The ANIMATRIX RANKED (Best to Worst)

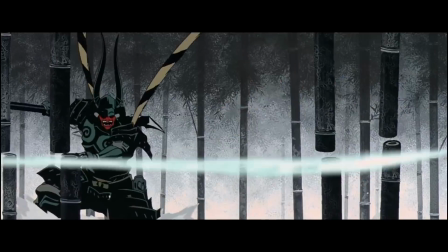There's an astonishing amount of detail and grit to it, with a high contrast look, sort of coating everything in textures and overlays.
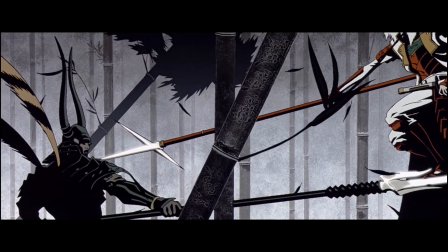Sometimes it sort of recalls a ukiyo-e painting over anything the director's prior done in his projects.
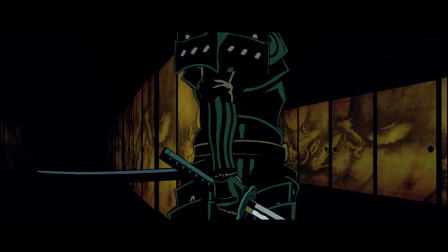Not only that, but the multi-planes of the world are broken and played with in a way that seems to take advantage of the virtual space,
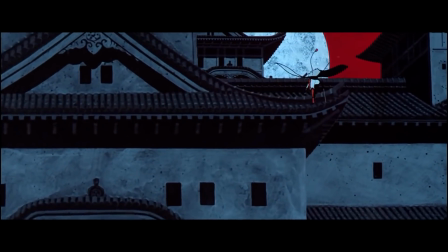which is great for the sort of Matrix setting,
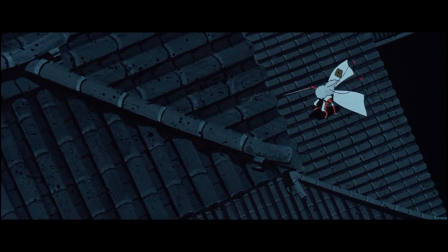as they jump through objects opposed to actually working through a 3D space, sort of pushing the limits of like super flat 2D space.
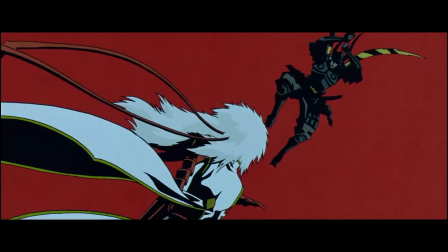All that animatism and stuff. There's a brutality and speed all around. 7 minutes never felt so sharp.
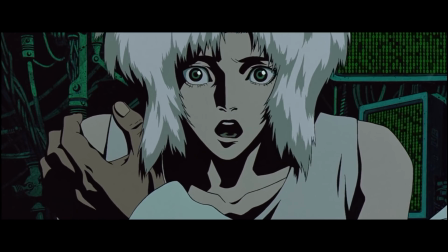All the editing and final sting of the twist, which contextualizes how brutal the use of the Matrix can be on a psychological basis.
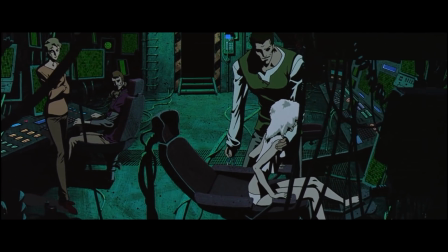It's kind of a dick move too. Superb.
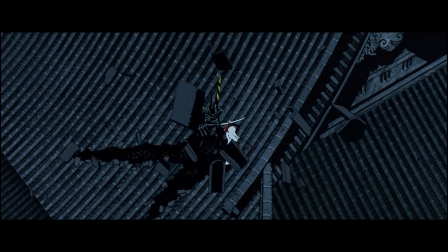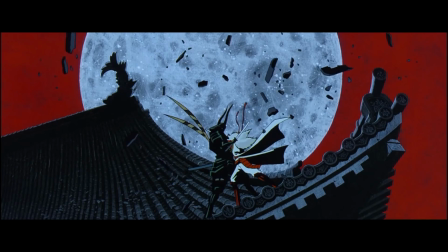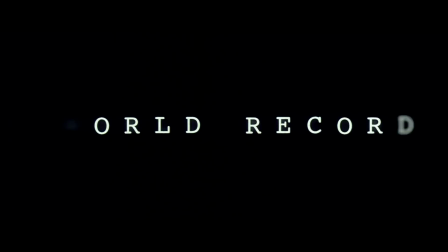Speaking of superb, what about world record? From one Madhouse talent to another, we have the protege of Kawajiri.
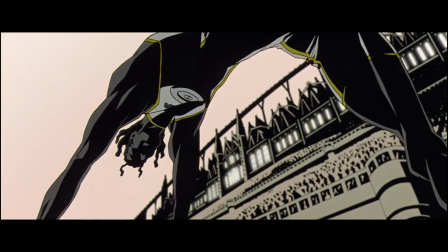He's really defining his style here with a short which achieves what he'd later do as well with Redline.
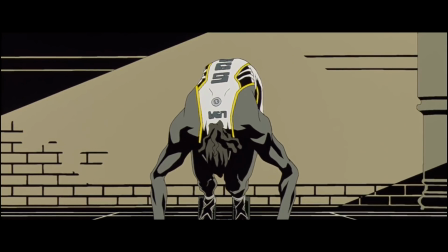Kawajiri wrote it, but Koike was the one that directed it.
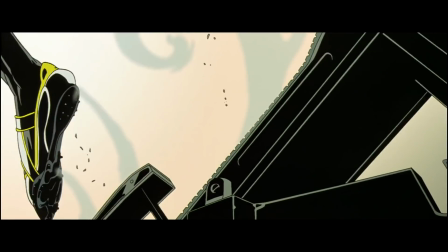It's a high-octane drawing bursting with vigor and his own sharper flowing slow-mo.
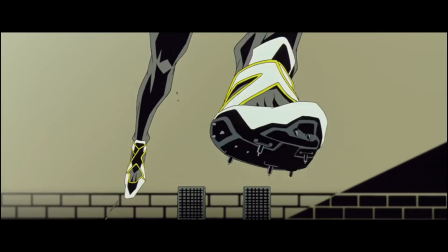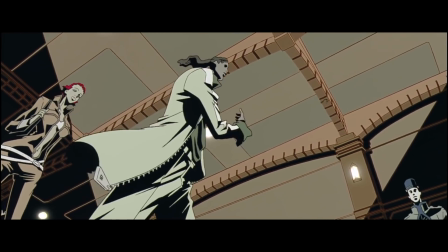That's so effortless that it's a complete wonder that he is able to do it in the first place. It's just complete confidence coming from its study of motion.
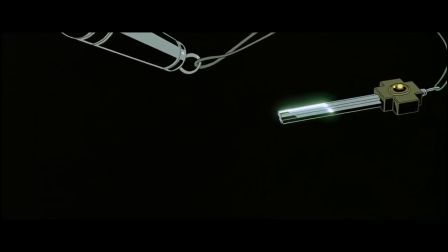Transitions and match cuts that jump between the settings also are immaculate.
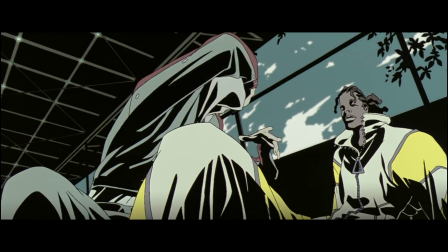All the wacky, exaggerated motions of the characters, which hit 11 in the races as we see the muscles spasm and tear.
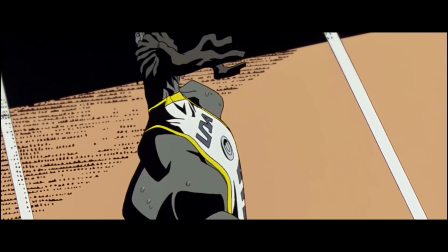Hits you right in the gut, you know?
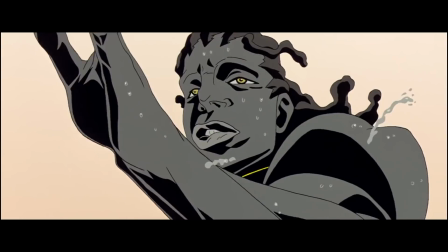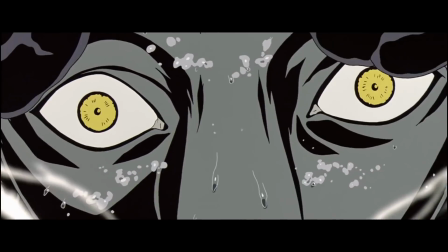It's pure power. Madhouse is the greatest. Or at least they were once upon a time.
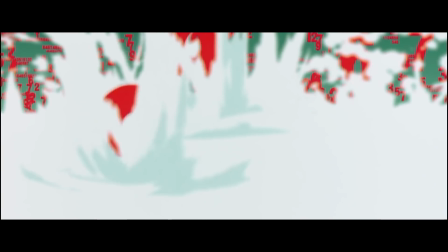I'm going to say, best, baby.
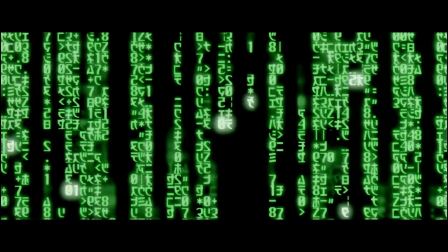Now let's get back to 4C and Morimoto.
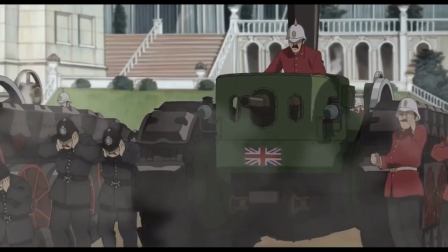This short was an opportunity as a byproduct of him working with Otomo, but having those scheduling conflicts as he was still working on Steam Boy at the time.
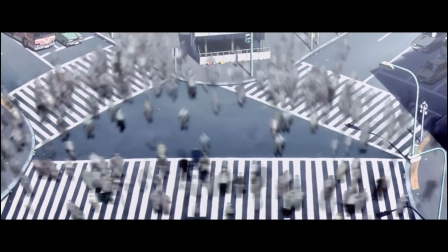Also, since he was one of the heads of 4C, it seemed to make sense that he would be working on it.
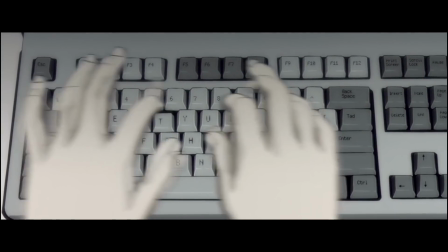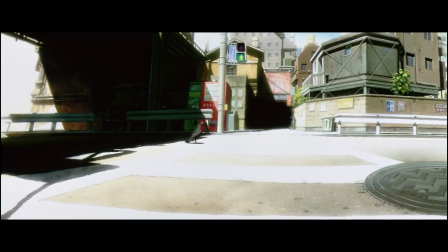It's definitely like quite a easygoing story though, I'll give them that. The production of all these shorts could be intense. The team on Beyond were only about 30 or so people, 10 of which were key animators working on it over a year.
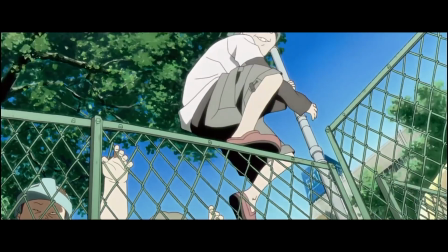The designs call back to Morimoto's early work and his love for ragtag misfits, with Toshio Honda on character designs.
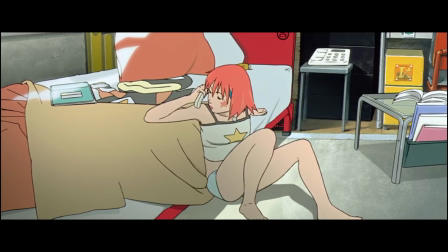He also mentioned how they shot some reference material as they used it for sort of a rotoscoping element to the sequences,
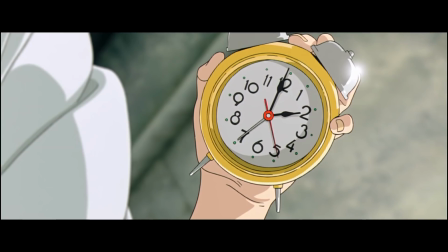to really pick up on those timid body language and some of the emotion they play with, since it's such an important part of the short, recalling those sort of falling dreams.
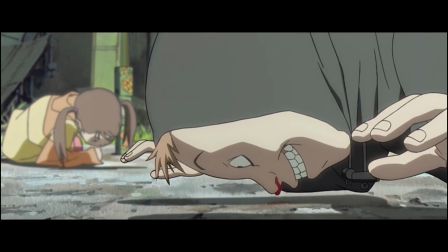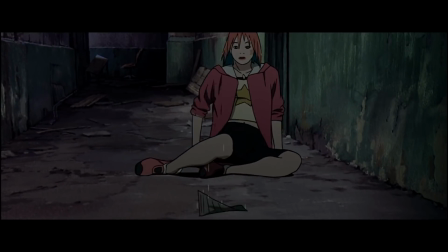It's cerebral and surreal. It is a serious glitch in the Matrix, where you fall further down the rabbit hole.
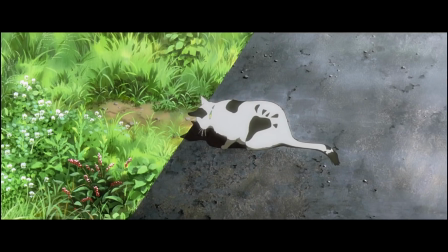It is accomplished by its soundtrack from the Matrix composer himself, Dan Davis, whose sort of unfiltered sounds add to the vibe.
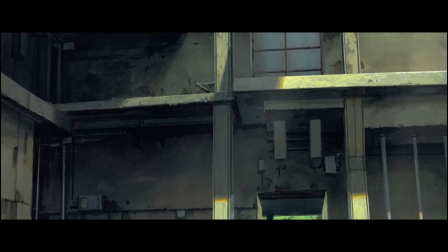The short uses bursts of first person in a handheld sort of style for a newer digital processing,
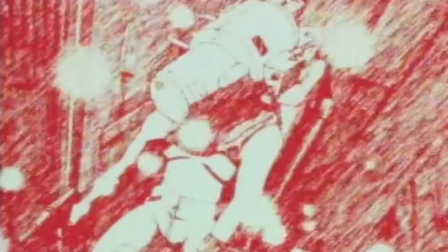recalling virtual reality, almost like his first short, huh? Coming back to it, huh? As it progresses, its soothing tone sort of absorbs itself past the conventional narrative.
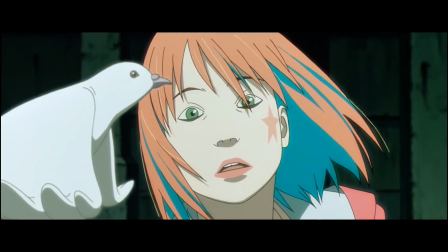Its floating characters ready to fall through the world, a sight to see when you see it drawn.
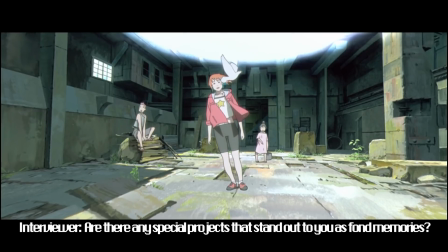Are there any of these special projects that stand out as fond memories?
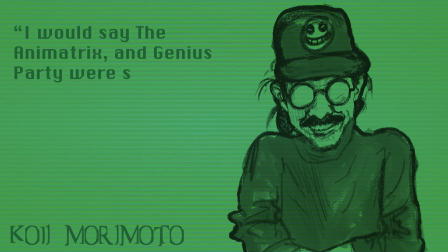I would say the Animatrix and Genius Party were some of my favourites. Detective Story paints a vision of a retro future noir.
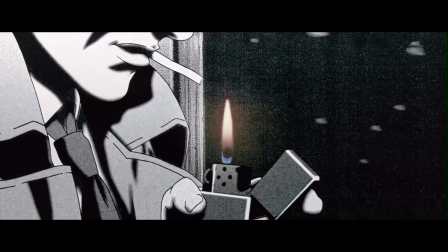It was Watanabe's idea, a hard-boiled typeset into the Matrix, using a traditional jazz soundtrack as if it was made in the 40s.